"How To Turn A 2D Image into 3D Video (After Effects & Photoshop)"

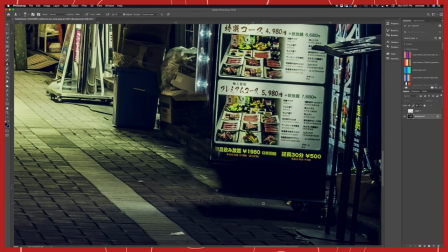[8:21]
So on the original background image, I'm just gonna use the Content Fill Aware tool and the
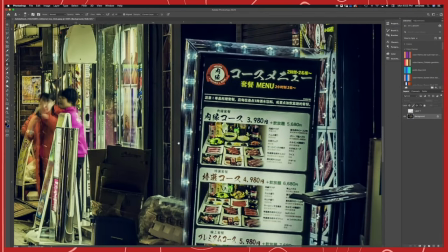[8:28]
Clone Stamp tool to just get some of the textures of the background to fill in the edges of this sign.
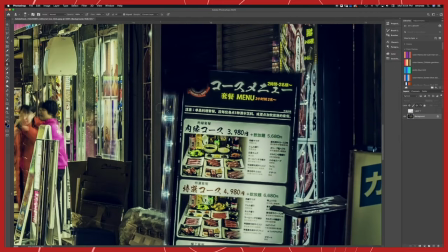[8:35]
Because we don't need to replace the whole thing, we just need to replace it enough to where if we do move the sign,
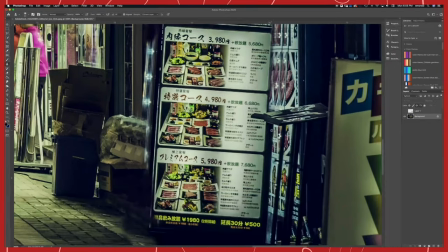[8:41]
you can't see the background, which is the original sign.
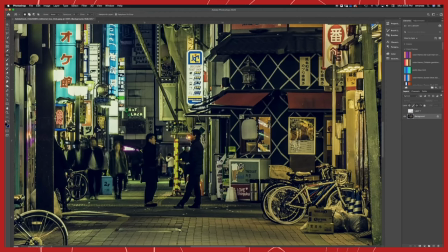[8:44]
Another thing to note is if you have like living things like people or animals in the scene, I would just suggest cutting them out completely. Because we're kind of faking this 3D world and trying to make it look like a video, it's not gonna make sense if people are completely static in a still photo if we're moving in 3D space.
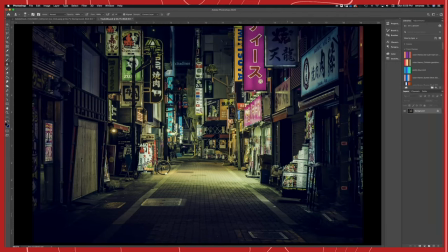[9:04]
So I went ahead and took all of the signs out and everything that I wanted to move in the final.
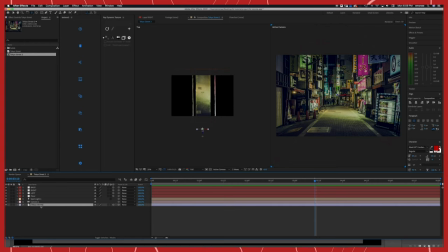[9:09]
And now we could bring this back in After Effects. So we're gonna go to the original image in our project and replace the file with the Photoshop file.
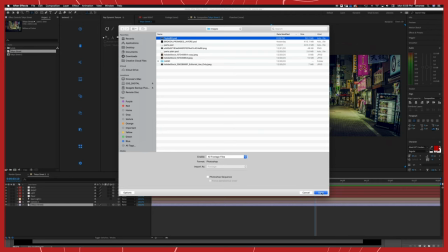[9:17]
And because we have the same dimensions, nothing should change outside of the fixes that we made in Photoshop. And now we're gonna import all the individual items that we took out and bring them into our composition.
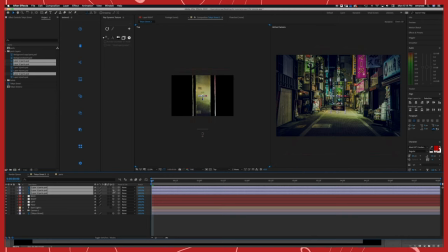[9:29]
And we're gonna place these things exactly where we took them out. So we need to make them 3D so that we could work with them in 3D space.
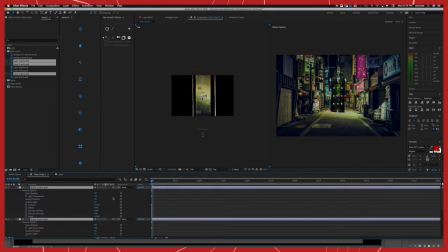[9:36]
And oop, the image is being projected onto our 3D images. So is our light, because all 3D layers are affected by lights. So we just need to change the settings to accept shadows off and accept lights off, because we don't want the projection to be on there and we don't want the light to affect it.
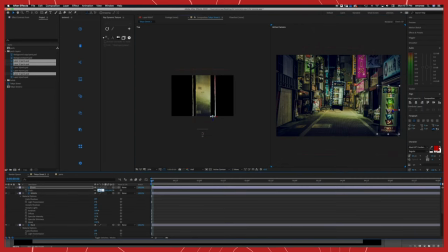[9:55]
So now let's look at our top view and place the signs exactly where they were in the original image.
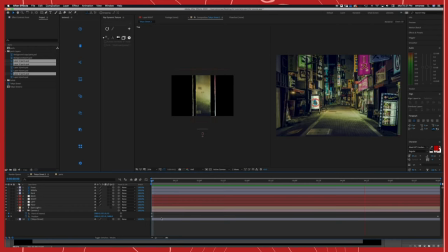[10:03]
And now I'm going to add a small Gaussian blur onto these signs just so it blends a little bit better with our background.
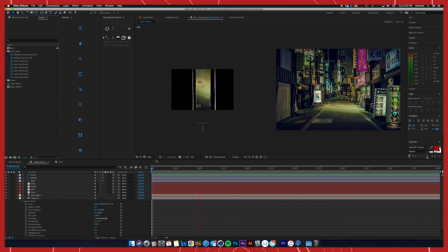[10:10]
Because we stretched and pulled this image so much, you could slightly see a little blur on it, but not enough to where it's going to look bad. And that's going to be it. Thank you so much, guys, for your support. I'm hoping to make a whole bunch of tutorials this year, so stay tuned, make sure you're subscribed, and I super appreciate the support. Thank you so much, guys.